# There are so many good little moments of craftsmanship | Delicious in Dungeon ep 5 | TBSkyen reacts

Ooh. Oh, that map is gorgeous. Okay, interesting little... Okay, 3, 2, 1,
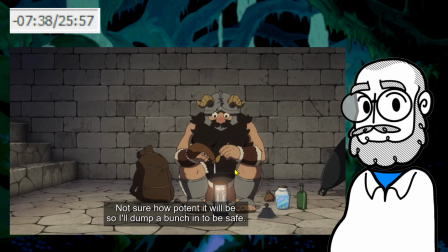pause. Right. So, it's very funny. But we are at
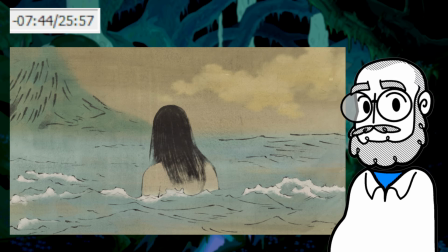-738. Okay. Let me just... I quite like that, like, when he's talking about how salt has been used to purify, like, we switch into this, which is like a sort of ukiyo-e, like, Japanese traditional art style.
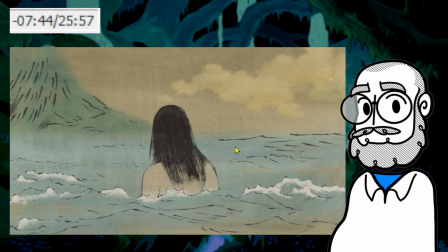Like these washed out watercolors and like this sort of ink washes, because that's very much like that. I know that that's the thing in Shinto, that salt is like a purifying thing that can undo evil spirits. I quite like that little touch of like, oh, like even within the world of Dungeon Meshi,
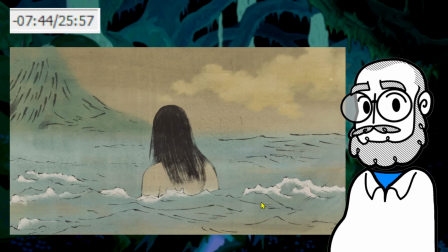when we're talking about lands in which salt are used to purify, apparently they are Japan coded, right? Like they are at least East Asia coded, I should say.
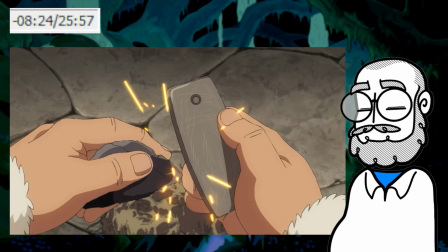The interesting thing is that they didn't quite do that with, like, the booze, for example.
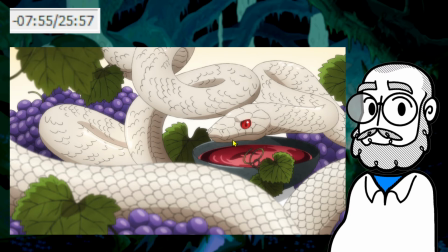Like, this is, like, the when they're talking about, like, the booze, presumably this is, like, Dionysus that we're referring to here, or some other religious tradition, but it doesn't have that custom art style to sort of denote the artistic tradition that they're talking about.
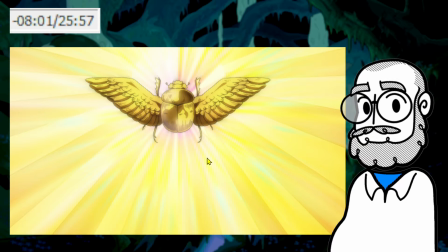There's a little bit of it here, where I think, like, the scarab beetle and the sun and the thing, like, that's presumably referencing Egypt. But,
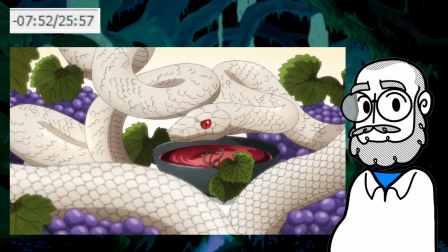curious. Like I just liked that they jumped into this for that particular scene.
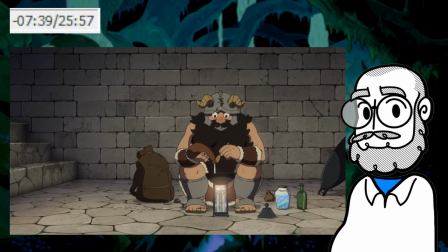Anyway.
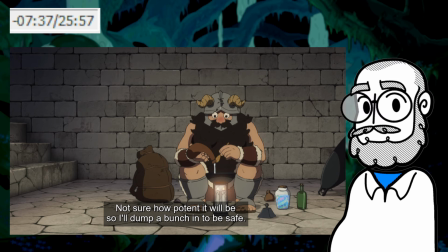There, okay, right. 3, 2, 1, unpause. Again, some real nice animation. Quietly, some really solid animation.